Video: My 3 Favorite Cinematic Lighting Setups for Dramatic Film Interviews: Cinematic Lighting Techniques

Woo hoo hoo hoo! What's good y'all? This is another episode of Cinematic Lighting Techniques. I am your host, CalVisuals. Let's do the damn thing. Top three favorite lighting setups for cinematic and dramatic interviews. Let's dive in.
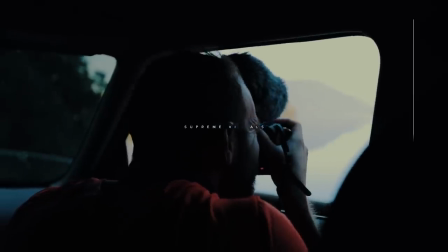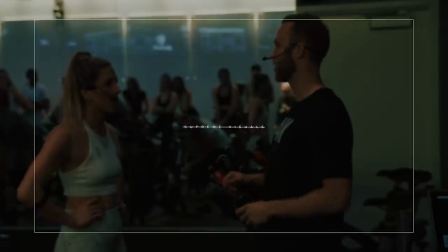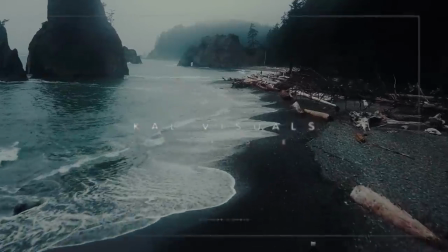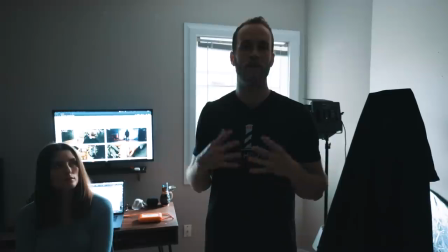[0:32]
So what we're going to do here, guys, is we're going to jump into lighting setup one. This is one of my favorite cinematic and dramatic interview looks here.
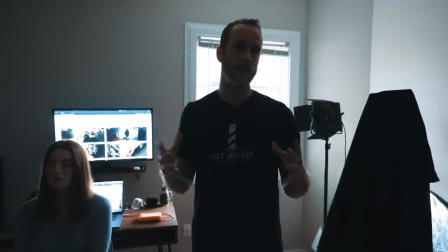[0:40]
Very simple and easy setup.
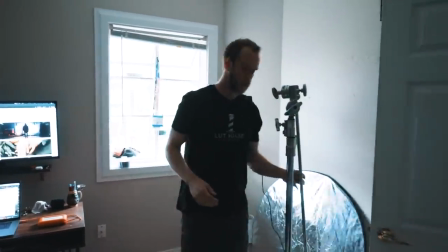[0:43]
So first and foremost, we're going to grab C-Stand here, and we're going to go ahead and set up our key light.
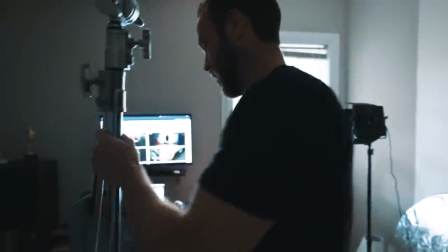[0:52]
Excuse me there, Hannah.
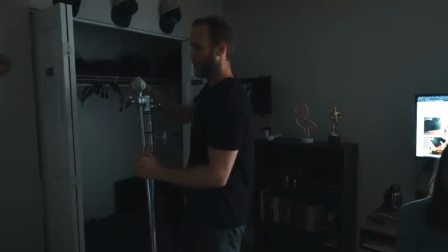[0:57]
shout out to our talent and Shay
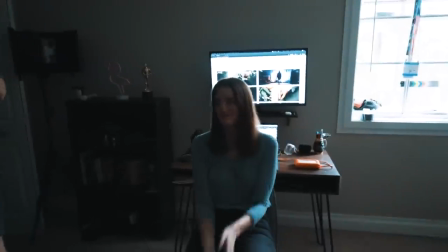[1:01]
behind the camera as well for helping out here huge thanks to them
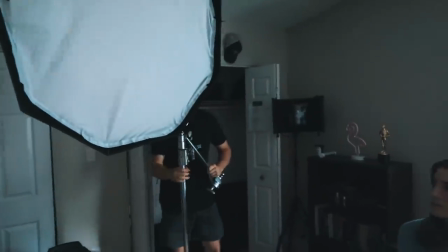[1:09]
okay all right so again what we're setting up right now is the key light
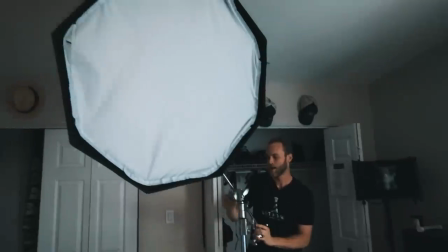[1:16]
and so we're going to set it up high because we want nice motivating light.
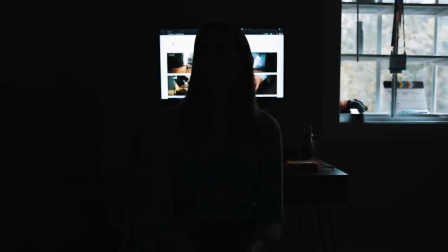[1:23]
Striking.
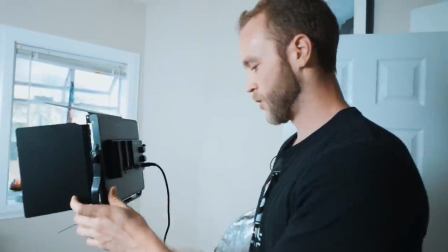[1:27]
Take this right here. This is going to be our fill. All right striking.
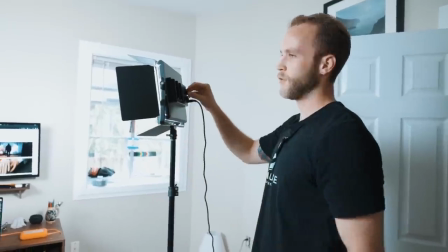[1:36]
Okay we got full daylight going on here.
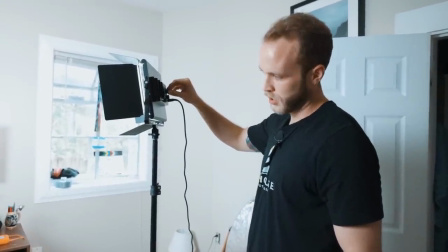[1:42]
I'm going to add just a little bit of tungsten into there just to warm it up a little bit
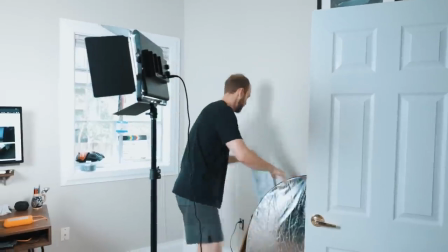[1:46]
all right here we go homemade
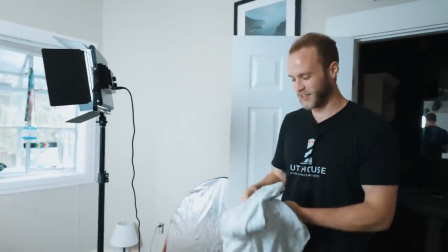[1:51]
diffusion right here a t-shirt so everything I'm showing you guys with these videos you know I'm not bringing out five c stands I'm not bringing out scrims or silk or duvetyne or flags any of that jazz I'm not trying to showcase you guys how to do something on like an eight thousand dollar budget
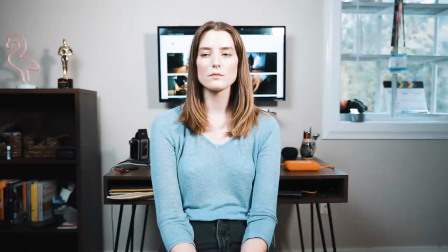[2:11]
but how you can actually do it practically and do it with things just around your house or utilizing very very minimal budget.
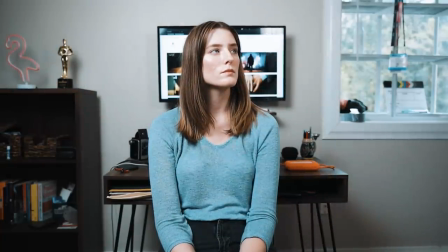[2:22]
So this right here again we're just throwing on to act as a little bit more diffusion.
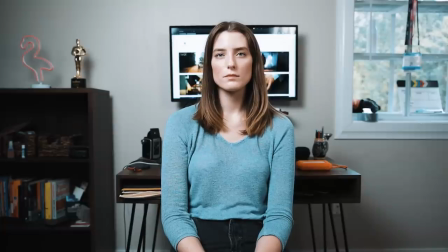[2:31]
Pretty great right there guys. Only thing I would maybe note is kind of just if you want to talk or look at doing different elements.
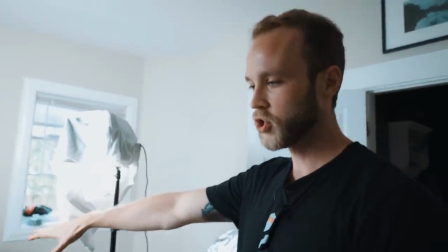[2:38]
So again if you're kind of looking at our shot here and seeing that.
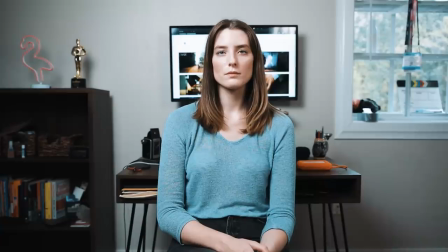[2:42]
It's got a really nice good setup, very clean, sleek image. The only thing that one might kind of care about is shadow drop-offs, so if I was going to take this set a bit further I might remove some of the items from the background just to kind of eliminate those shadows.
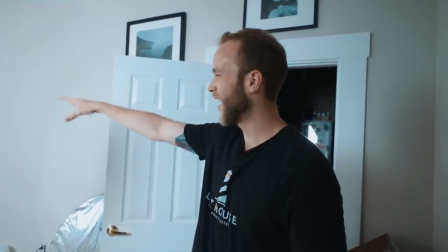[3:01]
Another thing people might want to do aside from all the the junk hanging out in the window there is, again people might not like that window.
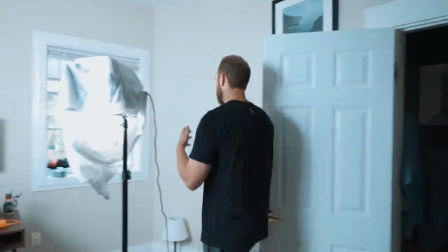[3:10]
So let's go ahead and kind of take that out,
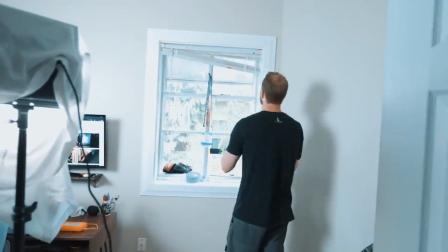[3:12]
get rid of this natural light that's coming in and kind of do a negative fill if you will.
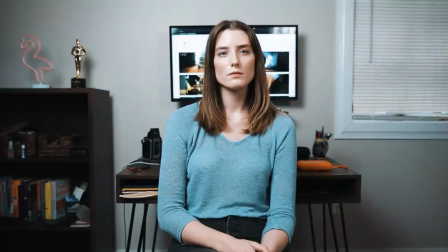[3:20]
So right now the window, well was, the window was acting as a form of natural light,
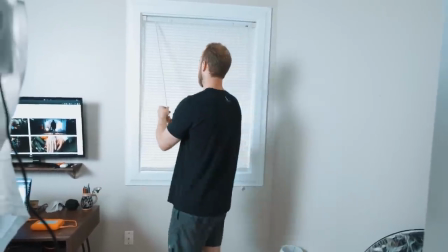[3:29]
practical light and light that's helping separate our subject from the background. So again it's is kind of helping create that space.
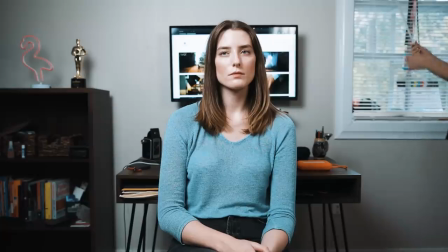[3:38]
And so we can let a little bit of light in if we want, but I'm going to go ahead and just turn this close. And I personally would like to use just the laptop.
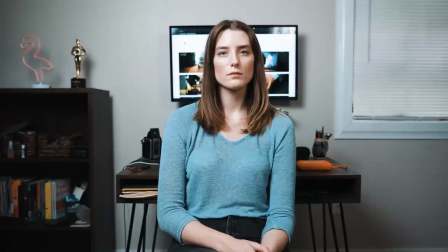[3:48]
So if you can go ahead and show her real quick for me, Shay.
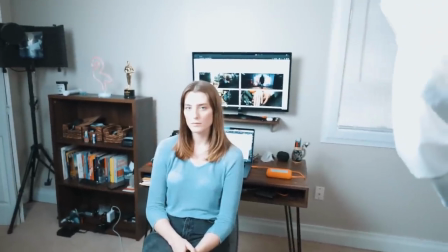[3:51]
So seeing this scene right here, I personally would like to use the laptop as my separator here.
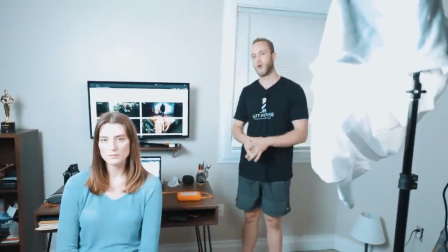[3:58]
So this is separating my subject from the background, putting her more properly in the foreground, just creating that depth.